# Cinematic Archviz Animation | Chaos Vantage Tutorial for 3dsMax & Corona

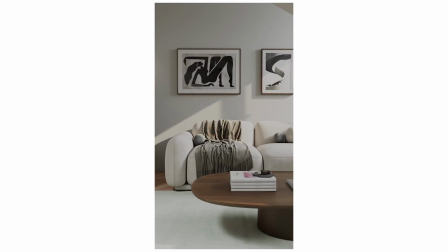0:00 What if a render job that would normally take multiple days of render time to finish could be done in a single afternoon?
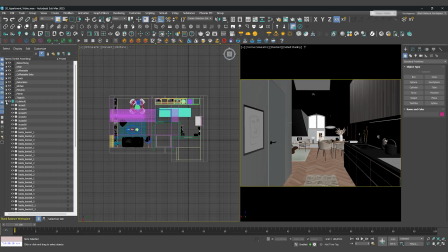0:06 No joke, I'm about to show you the full workflow. We're starting again in 3DS Max with our Chaos Corona scene open.
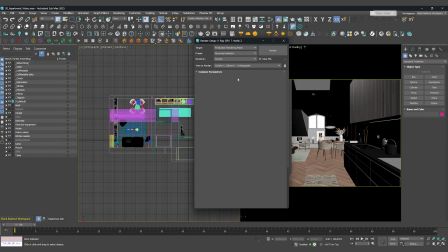0:14 You might already know the first few steps, but they are crucial. Go into the render settings and switch the render engine to V-Ray GPU. After that, under the V-Ray tab, open the converters and start the V-Ray scene converter.
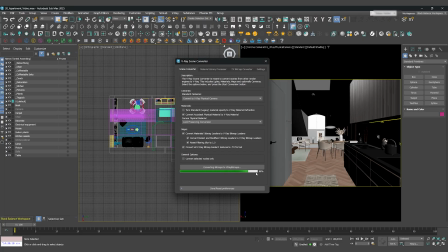Perfect. Now we'll export the entire scene to Vantage with a single click.
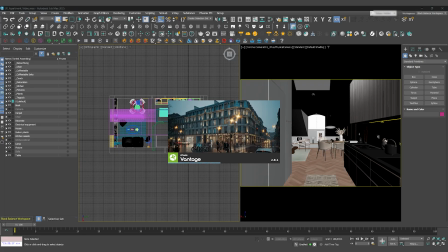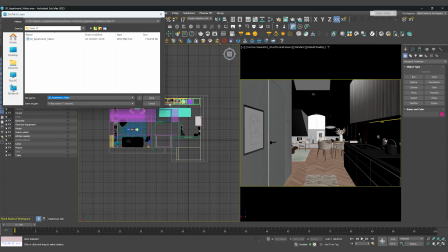0:49 Choose a location to save it, and a moment later, Chaos Vantage will open with your scene.
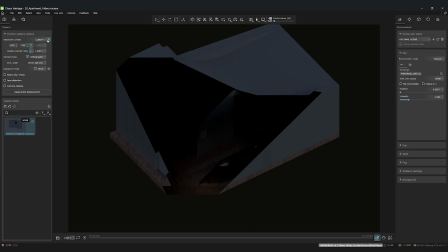0:57 Since we want to create an animation for social media this time, let's adjust the resolution. We'll set it to a vertical format, 1080 by 1920 pixels.
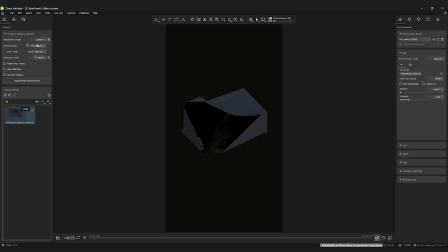1:09 Perfect for Instagram Reels or TikToks.
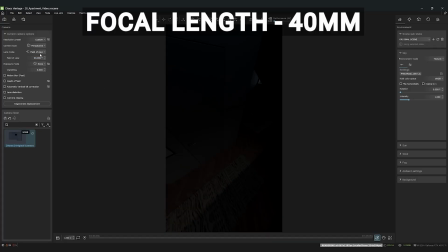1:11 For a natural perspective without heavy distortion, I'll adjust the focal length to 40mm and set the exposure mode to the simple value. Now let's create the right atmosphere.
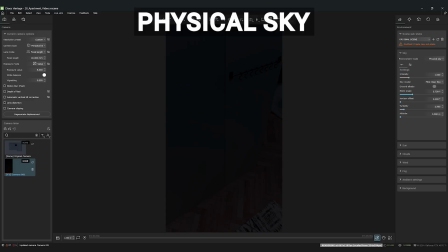1:26 For the environment, we'll once again use the physical sky in environment mode.
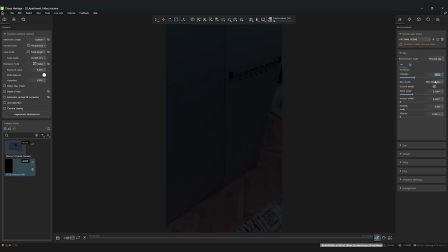1:31 This time, I'll increase the intensity to 2.25 for a bit more ambient light. the
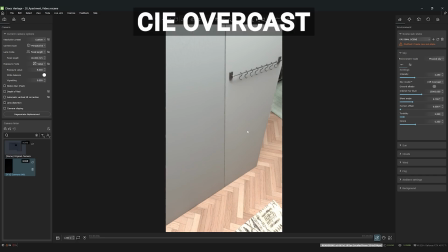1:37 sky model will remain CIE overcast for that nice soft light.
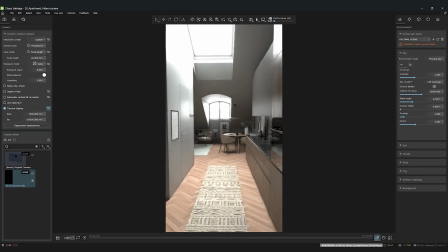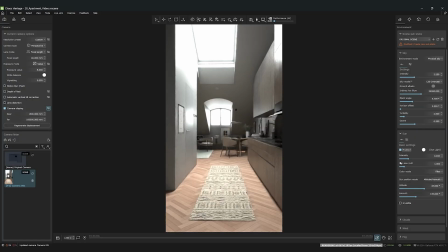1:47 We'll activate the Sun but keep it very subtle with an intensity of just 0.05. We'll set the position mode to altitude azimuth. Here you can enter values that match your scene.
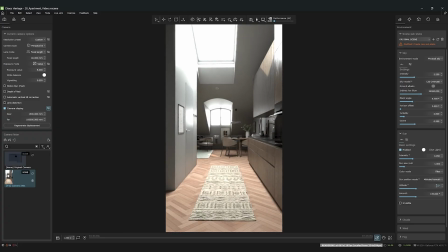2:02 For my scene I'll choose 25 degrees altitude and 200 degrees azimuth. Lastly, we'll enable ambient occlusion for a bit more depth than the contact shadows. Very important.
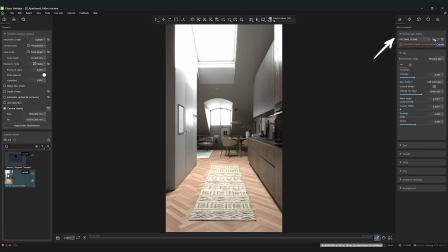2:22 Create a new substate for these environment settings. This will allow us to easily reuse them later. Now for the lighting. We'll turn off all the artificial lights, and then re-enable them, one by one.
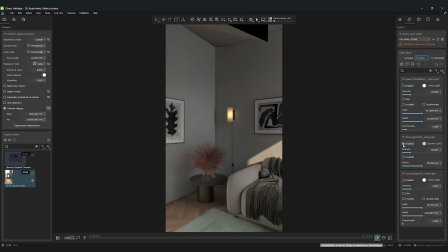2:42 As I do this, I'll adjust the intensity of each light to perfectly match the new mood. For me, this usually means cutting the strength in half.
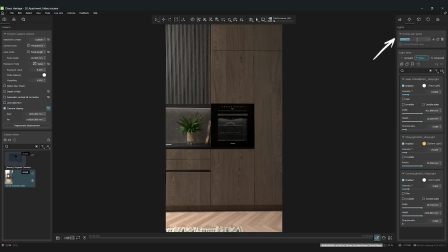2:54 Once everything looks right, we'll save this as a substate for the lighting as well. To bundle everything neatly, we'll now create a new Main Scene State that combines our environment and lighting substates.
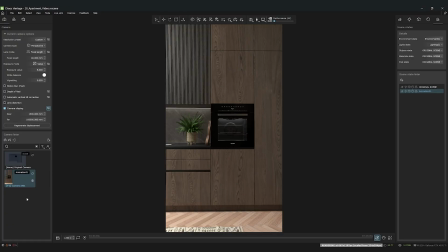3:13 This is super handy if you want to use different lighting setups for different cameras later on. Okay, the scene is technically prepared.
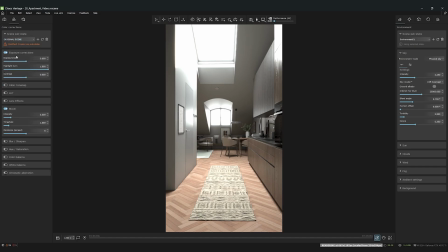3:20 Now, let's give it that final cinematic look.
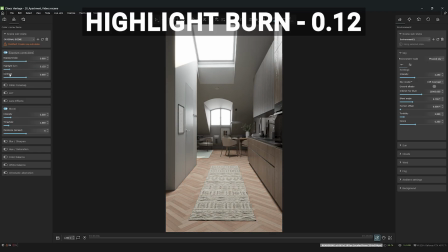3:24 In the color correction tab, we'll reduce the highlight burn to 0.12 to avoid losing detail in bright areas.
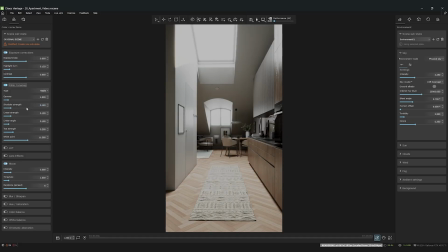3:31 Then, we'll activate the filmic tone map. This helps us control a wider dynamic range.
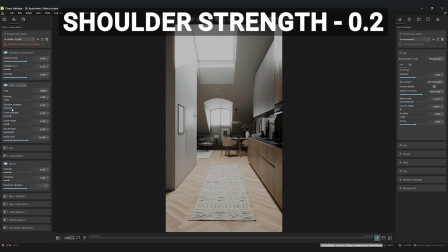3:38 My values here are 0.2 for shoulder strength,
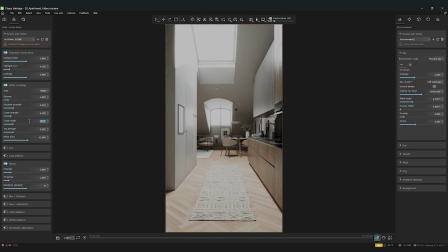3:45 0.2 for linear angle, and 0.25 for toe strength. Feel free to play with these values until they fit your scene.
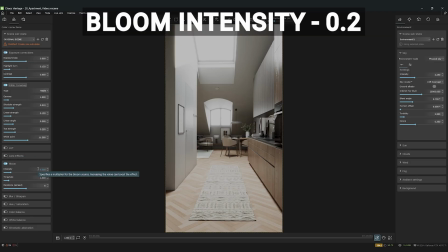3:58 For a gentle glow, we'll activate bloom with an intensity of 0.1.